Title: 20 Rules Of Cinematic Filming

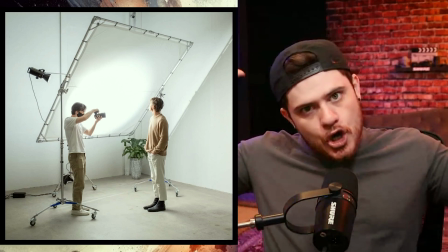(20:13)
But remember, the general rule is the larger the light, the more appealing,
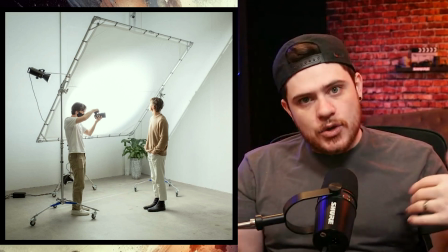(20:18)
the more soft and more flattering light is going to be casted onto the story subjects,
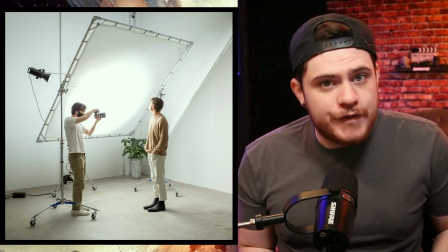(20:26)
onto the characters, onto the focus area of your shot.
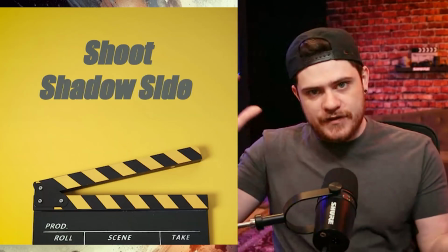(20:30)
The next rule is shoot shadow side. So as you saw before, you have the key light, you have the fill light, you have the camera. Well, naturally,
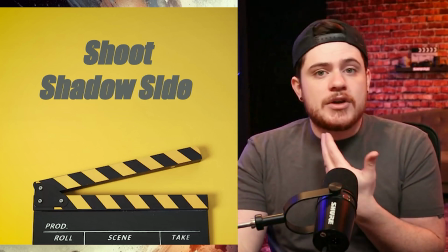(20:38)
when you're composing, there is normally going to be, unless your key light is right in front of you,
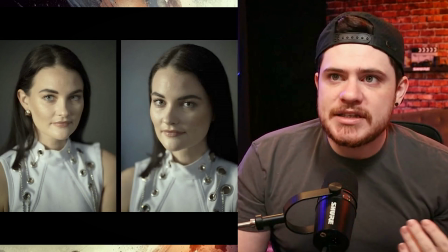(20:44)
contrast across the face of a character, right? So this is the difference between shooting shadow side and shooting key light side or shooting light side.
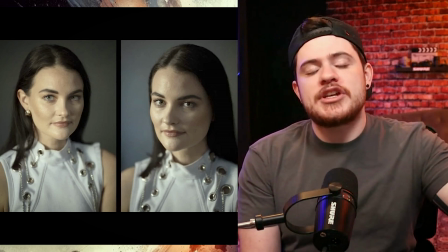(20:52)
When it comes to cinematic film, you just want to make your image more dynamic.
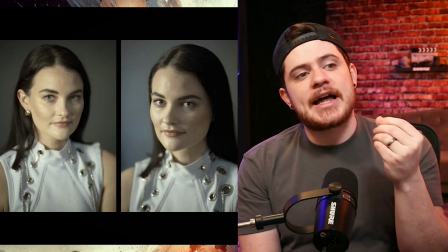(20:58)
You want to make it look the most attractive. I would say shooting shadow side is kind of the very simplest key turns that you
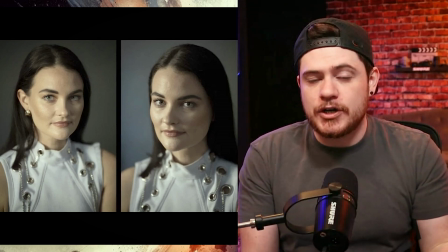(21:06)
can possibly make in understanding how to make your film or how to make your shots look cinematic.
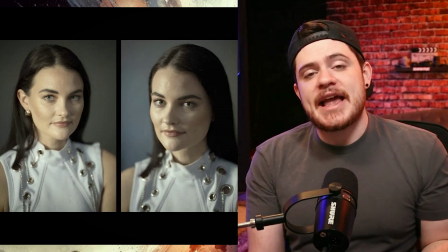(21:13)
When you shoot shadow side, it naturally gives a element of dynamics, right, in your image.
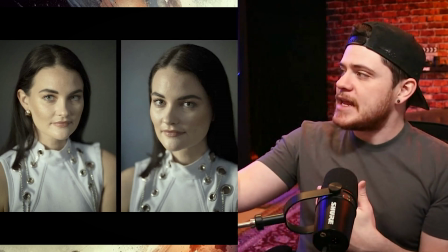(21:20)
So the general rule here is that if the key light is set up like right here,
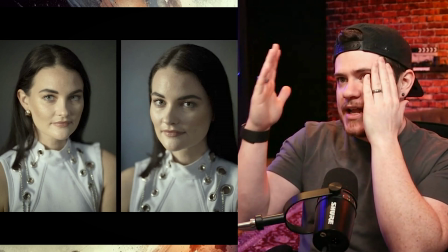(21:25)
then I would put my camera here and I would shoot this side of my face while the key light is hitting me on this side of the face.
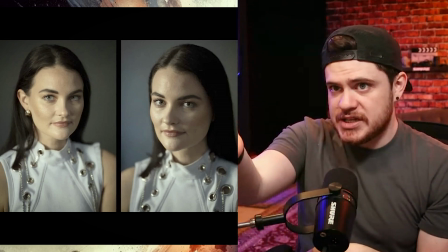(21:32)
So the contrast that's on this side of the face, as you see here, you're shooting into the shadows, right?
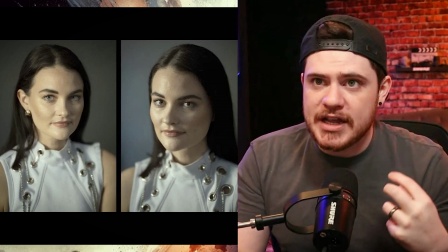(21:38)
You're shooting into the shadows of your image rather than just exposing all of
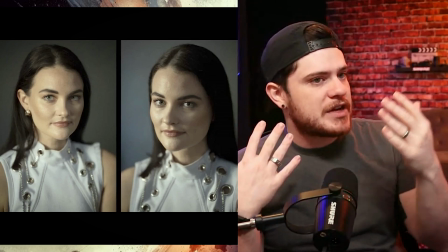(21:43)
this side of the face and the ear and the hair and everything with the key light just being shot right there.
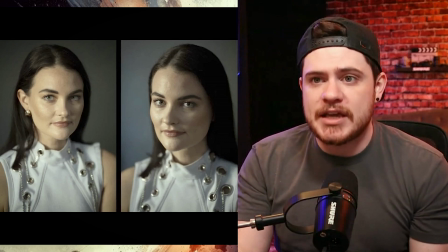(21:48)
It makes a very big difference when it comes to making your footage look cinematic. Here's an example from The Godfather.
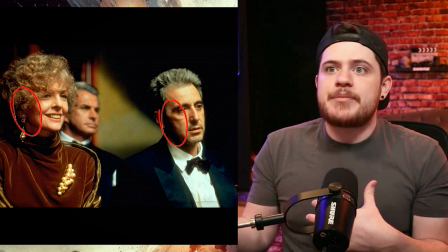(21:54)
As you can see, they shot shadow side. So they're just creating depth even in the person's face by saying the key light's on that side.
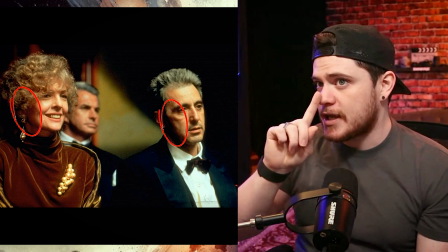(22:02)
If we're going to imagine the nose is making a straight line, the character's nose, and we put the key light on one side of it,
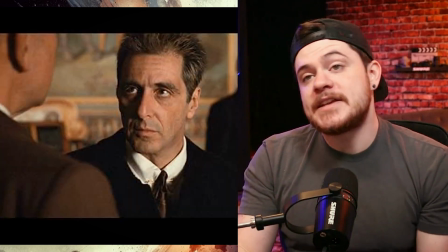(22:08)
and we're going to shoot into the shadow side of the characters. This is an example in the movie of Godfather where they actually did not shoot shadow side.
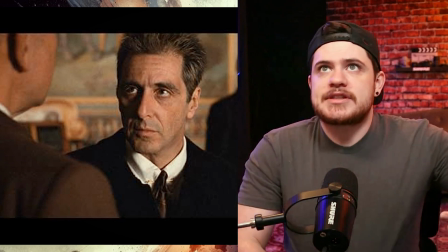(22:16)
And personally, there's a lot of directors that talk about how it's perfectly okay to not shoot shadow side.
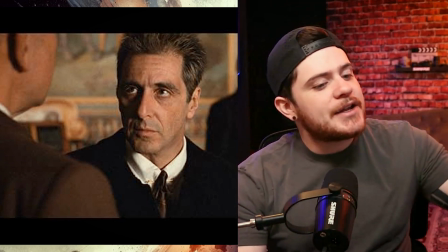(22:22)
I understand what they're saying.
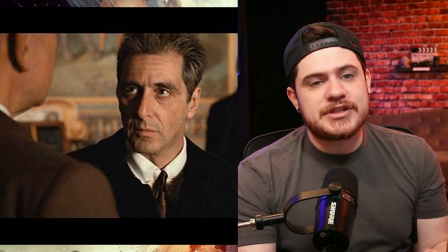(22:24)
I personally don't see the point of that unless you're just like on set and you have your motivated lighting.
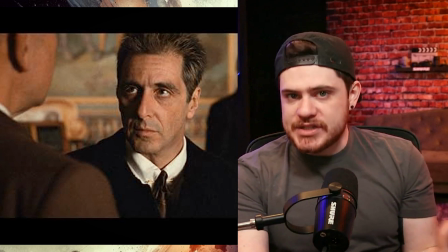(22:31)
It's all coming through like a specific window, but you realize that the composition of your image looks better if we don't shoot shadow side for the background and such.
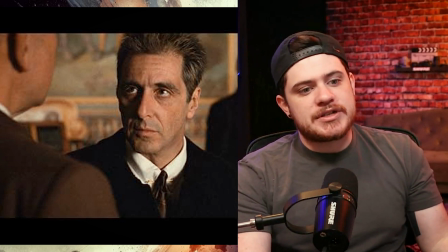(22:40)
That might be a case where you're just like, all right, we're not going to shoot shadow side.
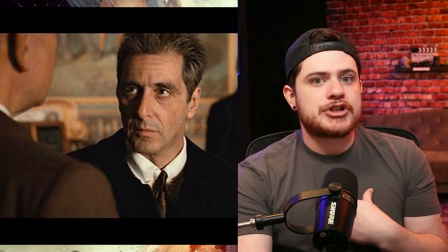(22:44)
But for me, is I always default to shooting shadow side unless there's a really good reason not to.
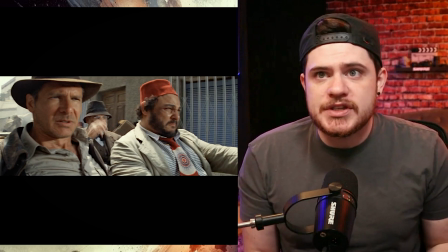(22:50)
Here's an example of even shooting outside. In Indiana Jones, they're just driving in a car and they're driving down the road, and the sun,
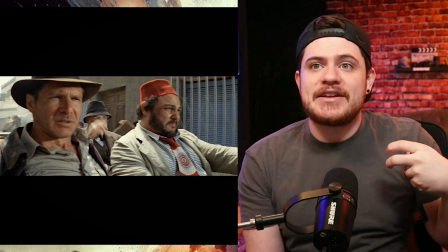(22:58)
or at least what is supposed to be the sun, is illuminating their faces, and they're on the side of the car that is shooting shadow side.
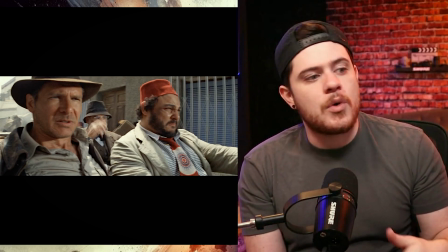(23:05)
You can do it with the sun as well. If you're shooting in golden hour or early at dawn where the sun is very close to the earth,
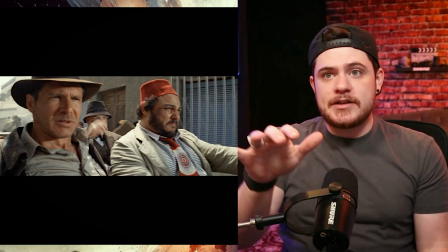(23:13)
it's going to be creating a lot of straight light, which basically means you can shoot shadow side even in direct sunlight if you want to,
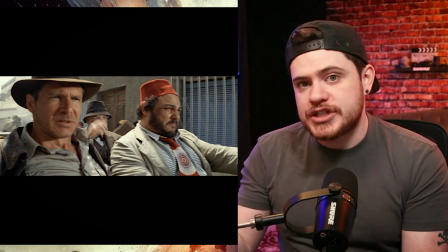(23:22)
and use the sun as a very large key light. The next rule is leading lines.
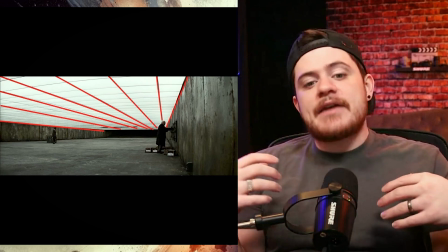(23:27)
So what is leading lines? In an image and in an environment and in everything you set up, there are going to be straight lines of some sort in your image.
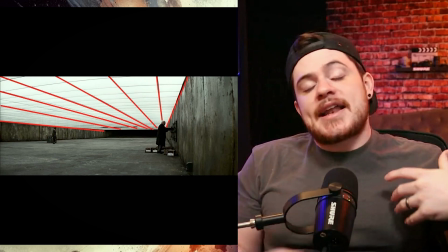(23:36)
The general rule is that it's very nice to see
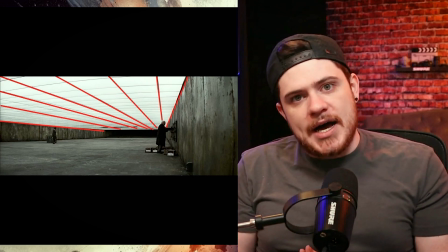(23:41)
leading lines pointing people's eyes to what is important in the image,
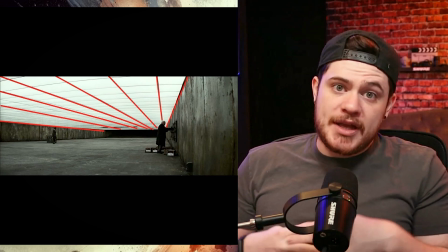(23:46)
where they should be looking, because naturally, when we see a new image,
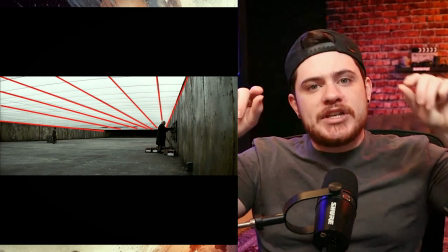(23:51)
when we see a new frame and we start exploring it with our eyes,
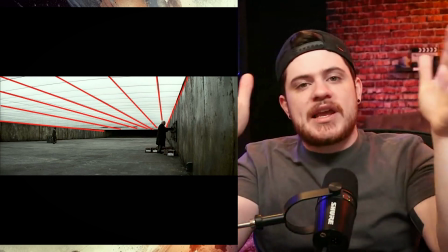(23:55)
we kind of find patterns, we kind of find lines, and we follow them.
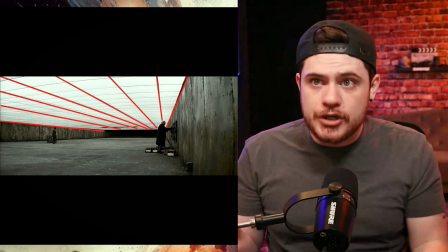(24:01)
So the point is, where are we following them to? And it really should be the subject.
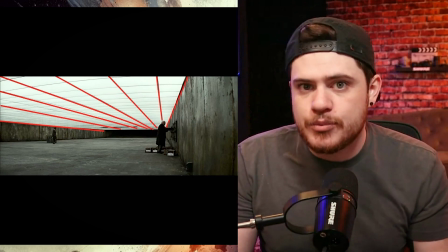(24:06)
It really should be the most important area of focus in your image.
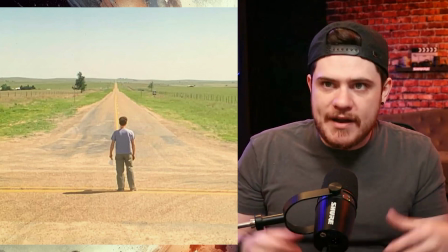(24:10)
So like here, this guy looking down the road, you have that beautiful leading line of the very long road.
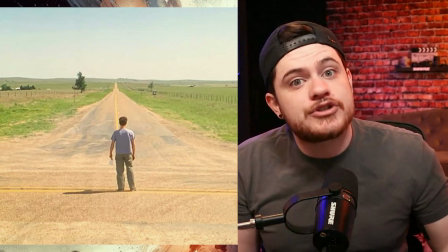(24:16)
A lot of people do these with train tracks as well, or hallways.